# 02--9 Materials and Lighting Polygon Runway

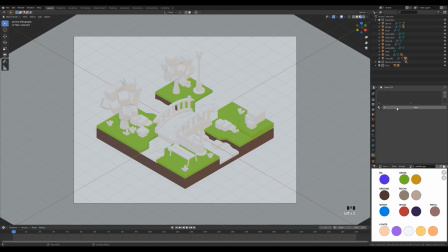And now we can select one of these cubes in the tree, let's create a new material, let's call this tree, and let's pick the color from the palette, and I want this yellow color here near the grass, so let's pick that one. This will give the scene a little bit of that autumn or late summer feel.
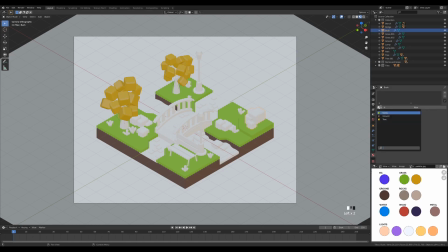And I want to apply same material to the bush here, so let's apply that one as well. And here we can modify the roughness to something like 0.7. I want this to have a little bit of the reflection. And we can now proceed and select one of these rocks, create a new material.
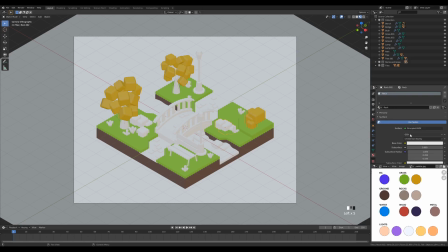Let's call this rock. And let's pick the color from the palette. And we can set the same material for the pathway as well. So let's pick the rock, and for the styles, like this.
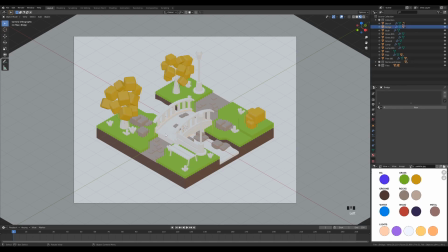But the bridge, I want it to be a little bit brighter. So let's select the bridge. and let's create the rock material. Let's call this rock 2. And let's pick the lighter rock color from the palette here. And this will give us that nice contrast between those tiles and the bridge.
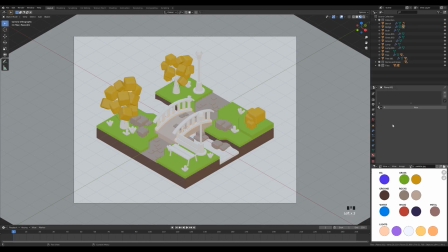And we can give some darker material to this bottom of the railing. So let's pick the rock here. And we can now move on and create other materials. So here I want to create a wood material. They'll be a little bit red.
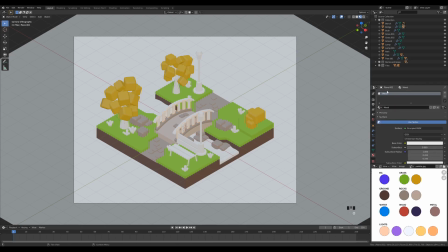So let's create a new material. Let's call this wood. And let's pick the color from the palette. And at first I didn't have this as a red color, but while adjusting the lighting and the colors in the scene,
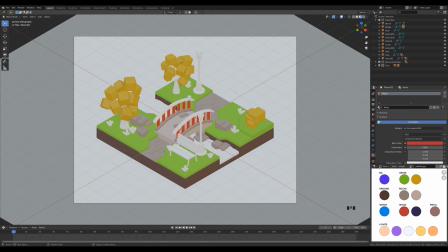I've ended up with this kind of color for these wooden bars, and then I ended up applying them to the trees as well. It doesn't have to be realistic, and these colors complemented nicely, so I wanted to keep that restricted palette and use them for the tree as well.
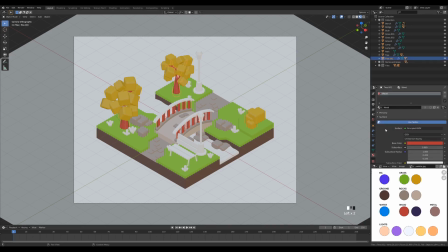So let's just do that and apply the same color here. It will look interesting, and again this will further bring the scene away from the realism and more into the stylized illustration.
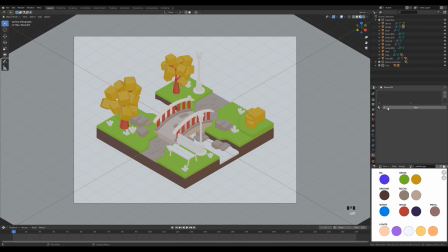And now we can select the top of the railing, create a new material, let's call this wood 2. So basically this will be some kind of painted wood that's on the bridge there, and we can pick the blue color here from the palette.
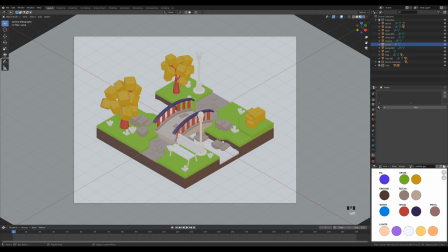And now we can select the lamp, and I want to give a little bit of the metallic feel here, so let's create a new material, let's call this metal, and let's pick the metal color here, and we want to bring the metallic value all the way up and set the roughness to 0.7,
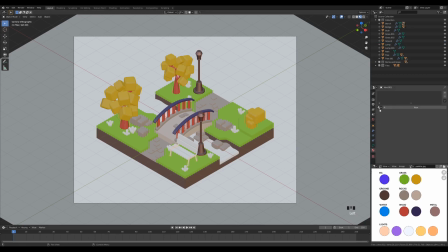so it's not that shiny, and apply the same material to the bench here, to those curves, and let's pick the bench itself, and let's choose that wood color here.
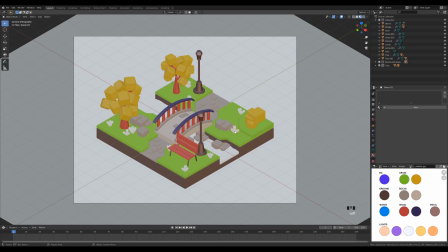And the last thing are these grass strains, so let's apply the same yellow material there as well. And we can now create the water material, so let's create the water.
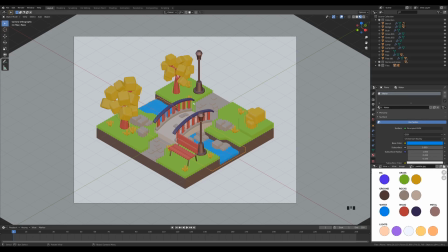Let's pick the color and apply that one. And here we want to go 0.1 on a roughness. We want this to be a little bit more shiny, we want that water reflections there on the displacement to be visible. But I won't give this any transmission or any like realistic attributes.
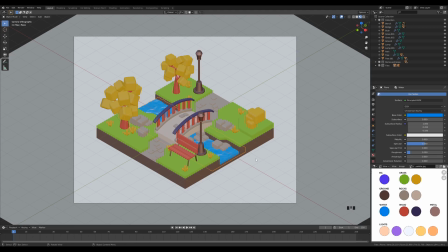This will be plain color material with some reflections, so no transmission, no translucency whatsoever. And one last thing to do is to select the background and create the background material. And let's pick the color there.
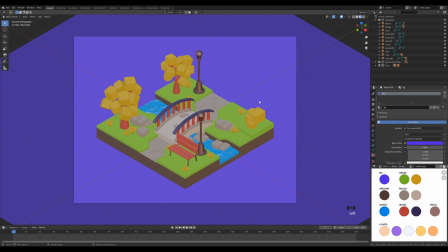And these are the colors, and by themselves they already look quite good,
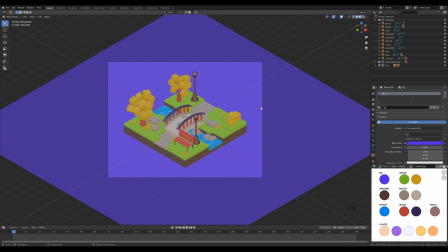and if you inspect them, there is some nice complementary color palette playing here. You have that lime green with the violet.